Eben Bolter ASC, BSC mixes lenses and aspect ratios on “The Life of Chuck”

Tom Hiddleston has this a huge dance number, and we did tons of research on sort of the history of dance and musicals in Hollywood,
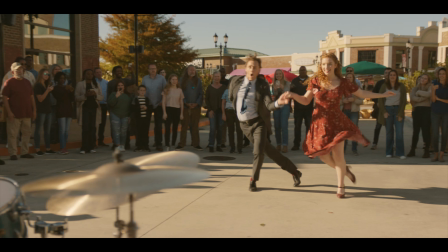and we wanted to sort of nod to West Side Story and sort of Technicolor feeling musicals of old.
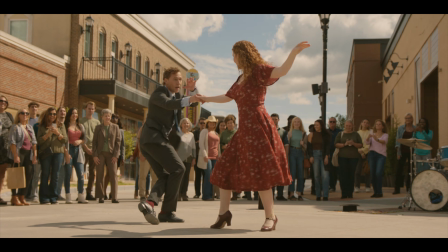And really interesting thing is doing my research for musicals is just how often you see an actor head to toe.
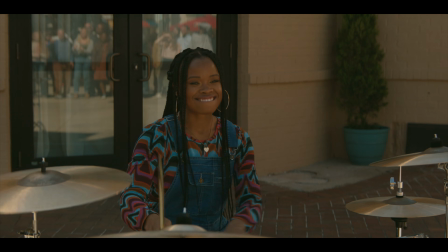You really, when someone's dancing, you have to see their feet. And as soon as you come in too close, it's amazing how quickly you lose the sort of feel of a dance.
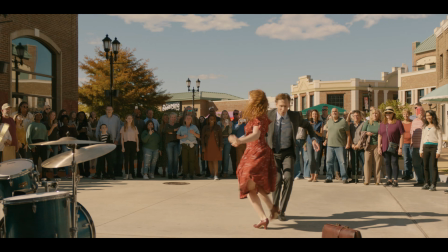And so, yeah, as our sort of transitional chapter into chapter 1,
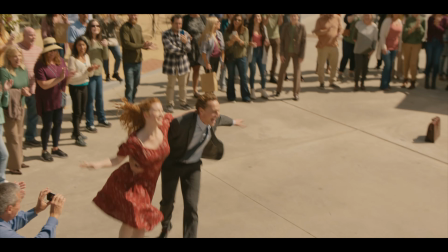we held on to the ALFA lenses, but I used a slightly deeper stop to be slightly less dreamlike.
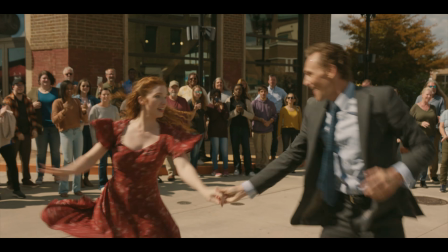And we went to the 2:1 ratio just to help transition us to the 1:8:5, what we knew we wanted to get at the end.
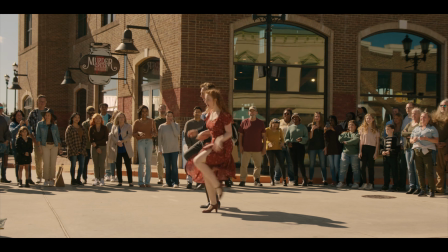And the 2:1 ratio felt really great for composing 2 people dancing.
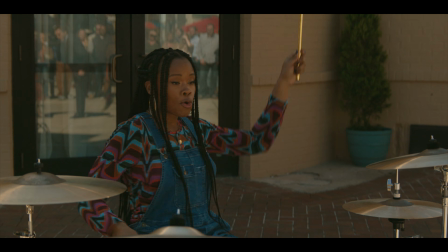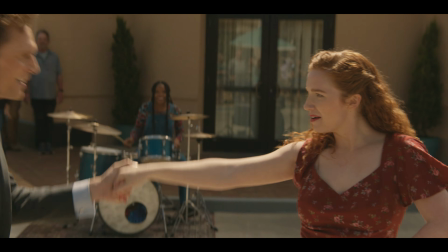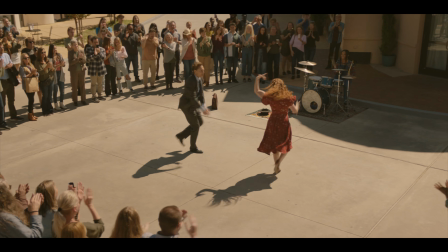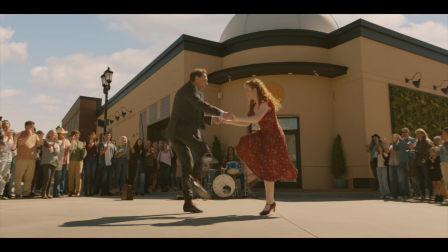And then for chapter 1, we wanted to nod to sort of 1990s American cinema. We wanted to be on wider and closer, to feel really with this boy, down at his eye level, never looking down at him, always, looking up at adults and being with this child. And 185, it gave us just that extra headroom, that extra up and down to feel this character's place in the world, and to the close-ups became a lot more in his head rather than in the room around him. So in sort of basic terms, that's one reason we felt as the world kind of compressed into a boy's life, the aspect ratio should as well. Through pretty extensive testing, and actually by doing the test properly, not really knowing what I was looking at when we looked back at the rushes, and we kept gravitating towards the signature primes, using the impression filters. And what I loved about that is when, in moments where we wanted to enhance the dreamlike quality and get inside a character's head, I could go quite heavy on the impression filters and get a kind of DNA-esque funkiness. But then for wide shots where we wanted to be more clinical and we didn't want funky edges, I could take them out and we could go much sharper. And I thought it was a beautiful lens for that agenda. So yeah, for chapter 1, for the impression filters, we were using the positive impression filters, and we sort of characterized them in 3 levels of strength. And shot by shot, it really would be, okay, let's have a +1 or a +2 or a +3. And there were times where we'd be on a close-up and we just felt like a little bit more distortion would be aesthetically more interesting in a moment, and so we'd say, okay, a +1 or a +2. There'd be maybe a wide shot at night where we wanted to retain detail on the edges, and we'd have it completely cleaned. And I think where we went heaviest with the impression filters was probably the prom.
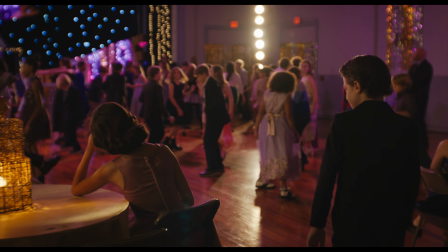There's this high school dance prom type situation where there's another dance.
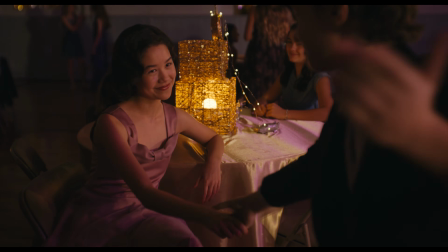And even though that's all happening for real, there was a slight heightenedness to it of that,
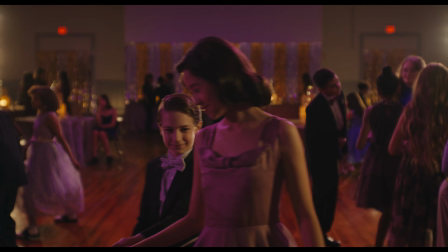like a sort of teen romance, dream-like scenario happening, even though it wasn't a dream.
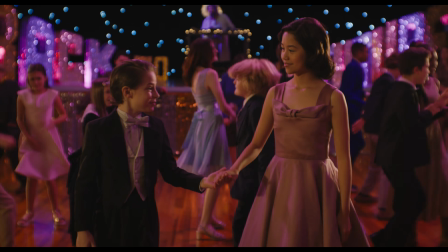And we wanted to dial that up a little bit more. So that's where we went the heaviest on the impression filters and really lent into the kind of magic of what was happening there.